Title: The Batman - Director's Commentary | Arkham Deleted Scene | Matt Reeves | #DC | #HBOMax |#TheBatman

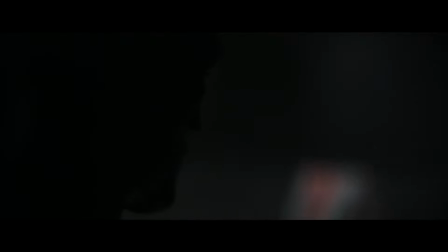[0:00]
What I wanted to do in trying to kind of launch a new year to Gotham was
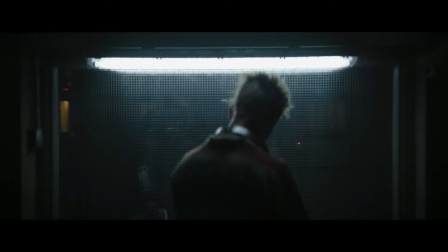[0:05]
to have it be as if all of these characters that we know in Gotham sort of already exist.
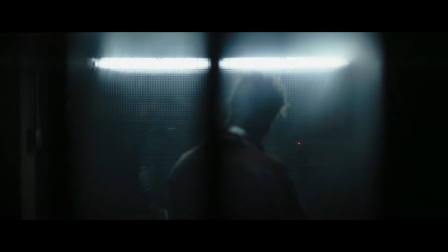[0:10]
And here we have a version of this character
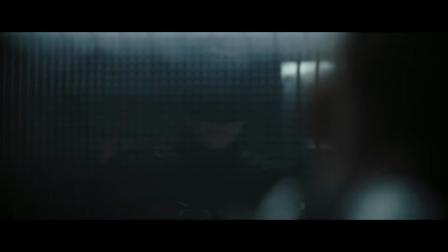[0:15]
who is not yet the Joker, but is going to become the Joker.
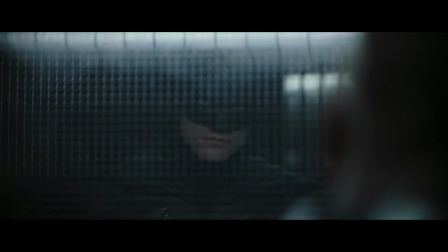[0:20]
And I wanted Batman to have had an experience with him that put him in Arkham.
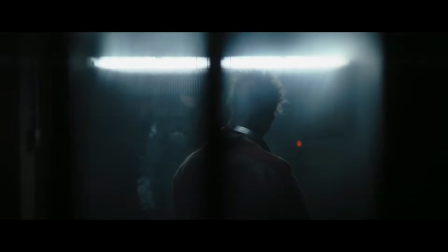[0:26]
So something happened in that first year, and they have a connection right from the beginning. And I wanted this version of the character to go all the way back to the original Bob Kane, Bill Finger inspiration,
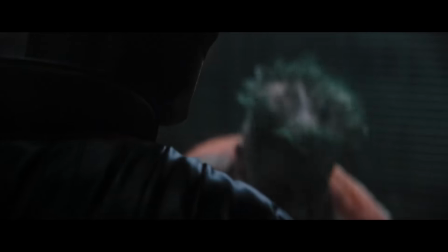[0:43]
which is Conrad Veidt in the silent film, The Man Who Laughs, who, it's like a Phantom of the Opera Story,
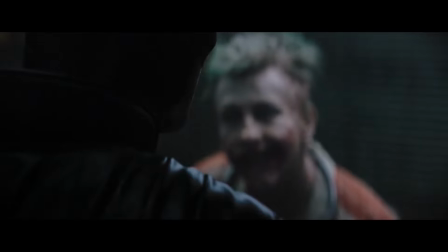[0:50]
and his face is locked in a permanent smile because he has this kind of degenerative disease.
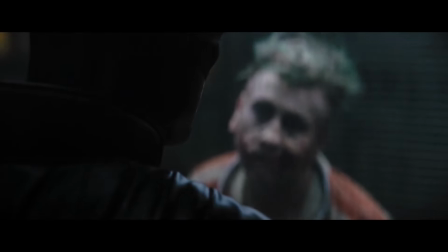[0:58]
And so what Mike Marino and I talked about was kind of like the Elephant Man,
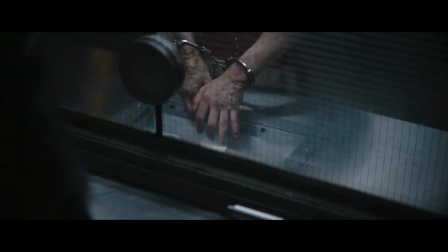[1:06]
thinking about a character who, you know, there are all these iterations of the Joker.
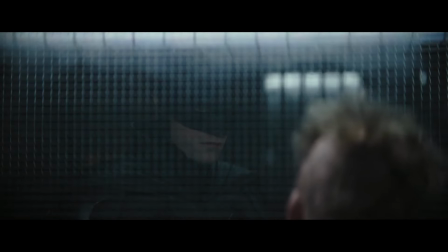[1:10]
There, of course, is the classic version where he fell into a vat of chemicals.
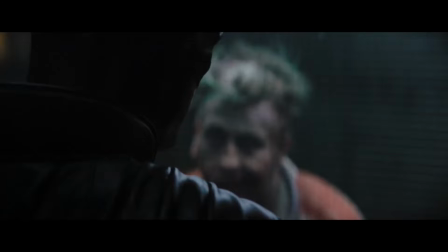[1:17]
There's what Nolan did with the knife scars. And we talked about this idea.
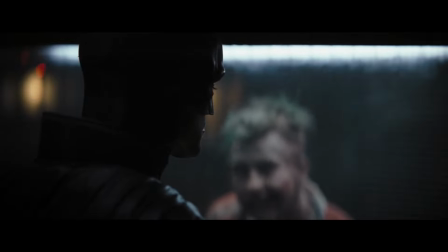[1:24]
What I was interested in was this notion that... ...the Joker would have been marked from childhood.
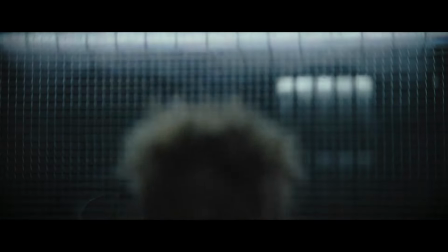[1:31]
The way that all the characters in the story really are marked by events in their childhood.
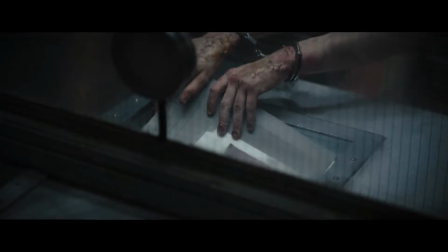[1:34]
In his case, from birth, because he had this affliction that was like the Elephant Man, where he has this degenerative disease, and he has this horrifying smile that's been plastered on his face.
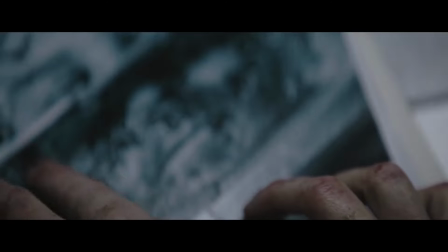[1:48]
And his whole world view has been formed by the world looking at him like he was a terrifying freak since he was a child.
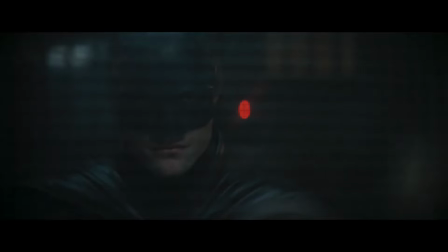[1:57]
And instead of the sort of legend of John Merrick, who was supposedly a very soulful,
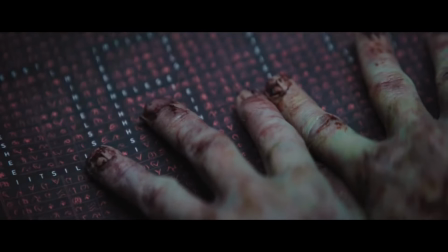[2:02]
beautiful person behind all of the exterior that frightened people,
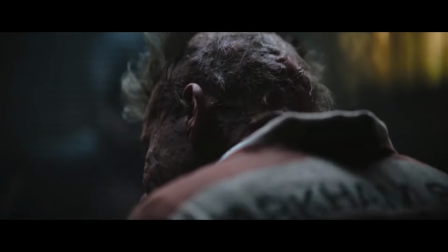[2:07]
here the idea would be that his exterior would form the interior
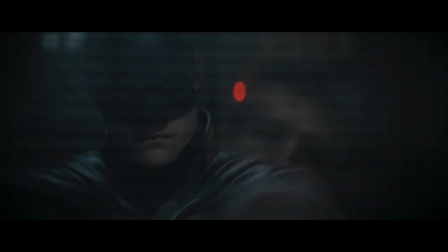[2:12]
and that he would have a very kind of dark view of humanity and also would be used to people looking at him in a way that he felt that he could start to get inside of their brains.
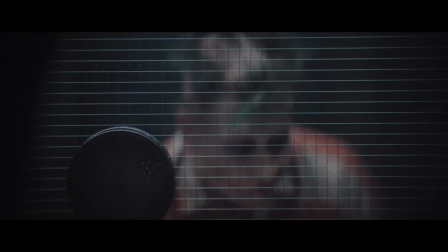[2:25]
He sort of has you at his mercy because you're frightened just to look at him, and he's used to that.
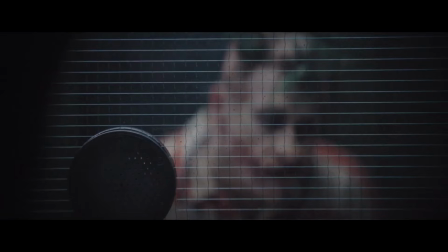[2:31]
He has no real... ..sort of belief in the goodness of people,
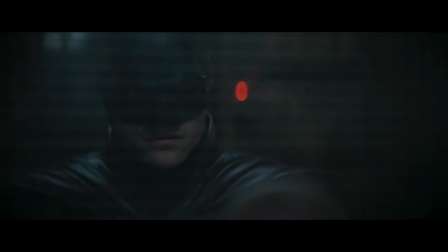[2:38]
but instead has a kind of insidious psychological understanding of the way people respond,
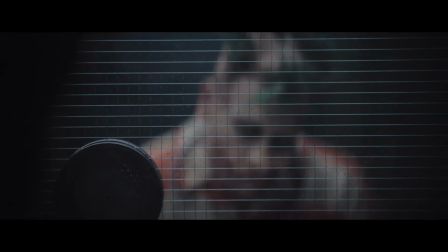[2:45]
and in this scene, the idea was that the Joker, or not yet the Joker,
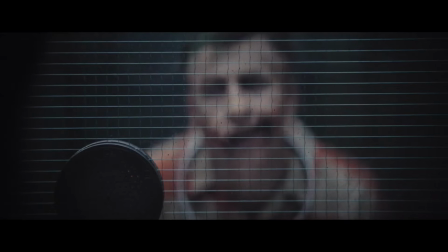[2:52]
the unseen prisoner, would be enjoying toying with
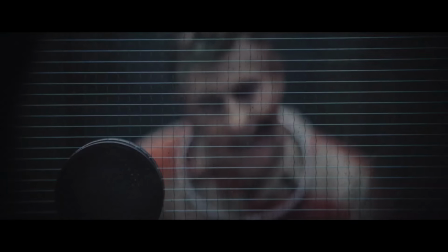[2:59]
Batman because he sees this connection that actually is one of the key parts of the arc of the whole movie,
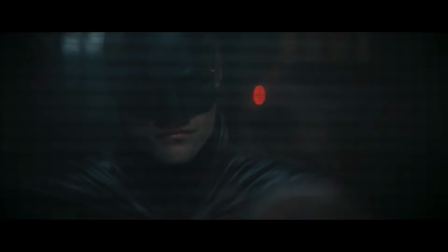[3:06]
which is that he knows that they...
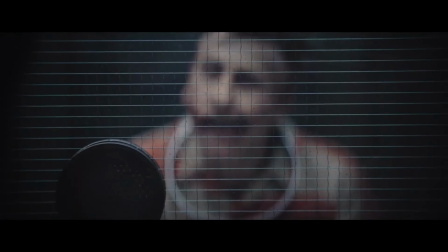[3:11]
Batman really sees things very much the same way that Riddler does. And that Batman is unnerved because he knows that...
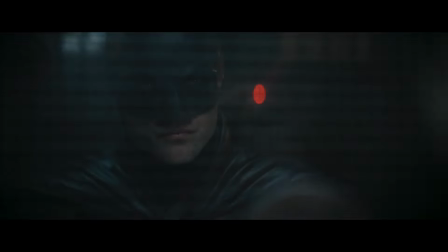[3:19]
He feels that these people in some way deserve what was coming to them, but it's not acceptable for him.
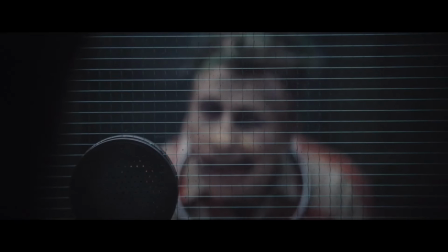[3:24]
So he's pushing this notion away throughout the whole movie.
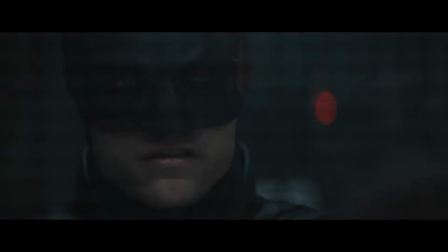[3:27]
And when we were putting the movie together, this scene, even though I think that Barry and Rob did such a cool scene together, it was one of these things where, narratively, it wasn't necessary.
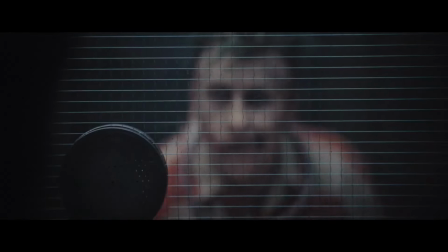[3:41]
You got everything that Barry was telling him, that the Joker was telling him,
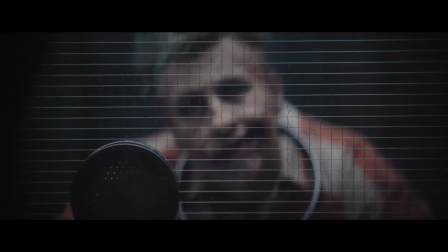[3:46]
over the course of the movie, and given the great length of the movie, it helped the story to take the scene out.
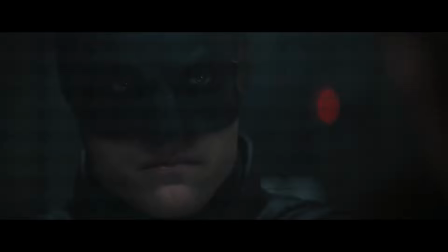[3:52]
But I always really loved the work that Barry and Rob did in the scene.